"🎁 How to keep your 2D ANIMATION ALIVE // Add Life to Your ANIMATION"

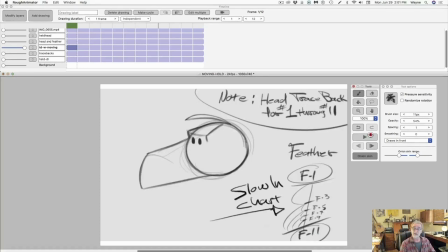598s
and so this is this is another example of how you can keep your character you know feeling alive throughout in that traditional full character animation way of doing it and this way works
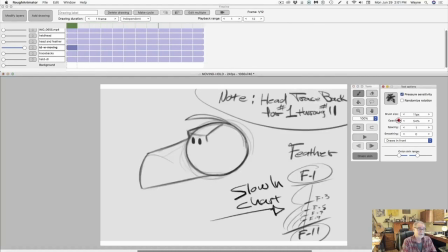615s
as good as you know the other ways it's just up to you you're the enemy so it's really what what you want to do but now we'll come up to here and this is the head and feather everything the the drawing
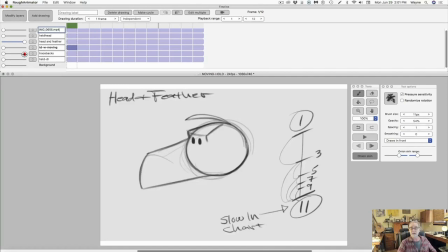632s
of this bird and it's going to be when I play it you'll see everything sort of moving up at the same time and this is what is more a very simple one but this is what is more of a moving hold right here this is just
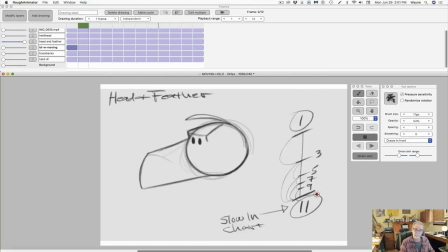650s
everything's moving just for that split moment of 11 frames and this will also work so let me go to that drawing and
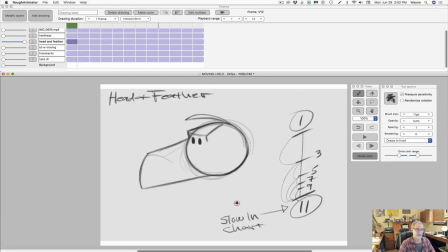664s
you can see is the entire I just did everything I didn't have separate levels I didn't have separate separate timing for different elements of the character I just did it all in the same exact way as the feather but it's a slow end
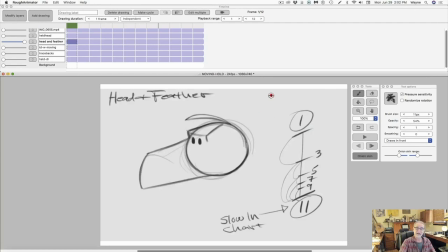681s
chart and this chart is just like the feather chart but it's everything it's encompassing the whole head and feather at the same time let's take a look at that again and it and understand if you want it to be even more cushioned
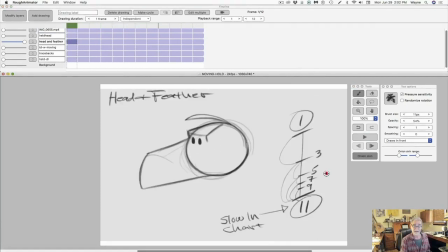698s
all that means is that you would put in more drawings in here so I'll do an example chart of that basic real simple chart and if you wanted to really have it slow in there and cushion
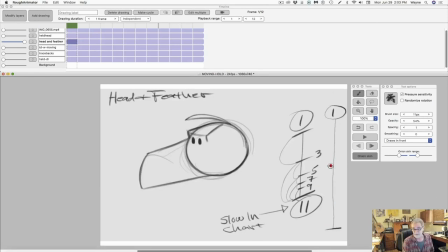716s
let's say that you just do we do a simple slow in there's one in the middle then this is gonna be in the middle this going to be in the middle of those two as we proceed and we proceed and we put more
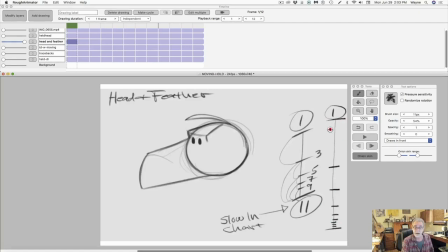732s
and more like so and then we got number three five seven nine eleven thirteen fifteen seventeen
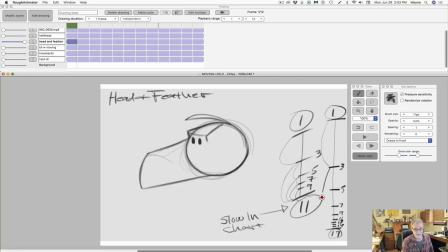748s
nineteen and the way we know that it's a slowing the way i do it uh there's the loop letting you know it's in between check out my charts video that will explain all this to you and everything is just slowing in and it just keeps going
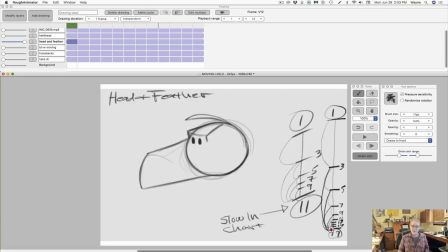763s
and yes is this a lot of work absolutely it's it just but it will make it it will fit the timing of your choice so this with that chart right there it just would have made it much more smooth
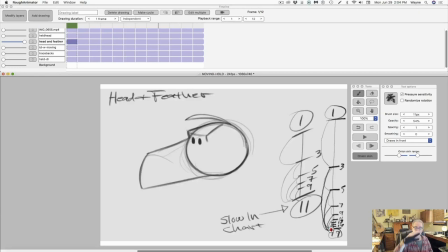781s
coming into that last pose which is number on this chart 19 but that is not what I've I'm still just gonna go with this number 11 just as keep it simple but let's take one more look at it and everything's just moving together the eyes the
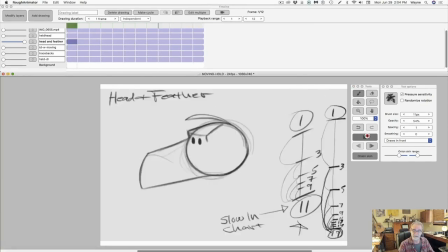799s
skull the beak the feather everything's moving together okay so now let's go to now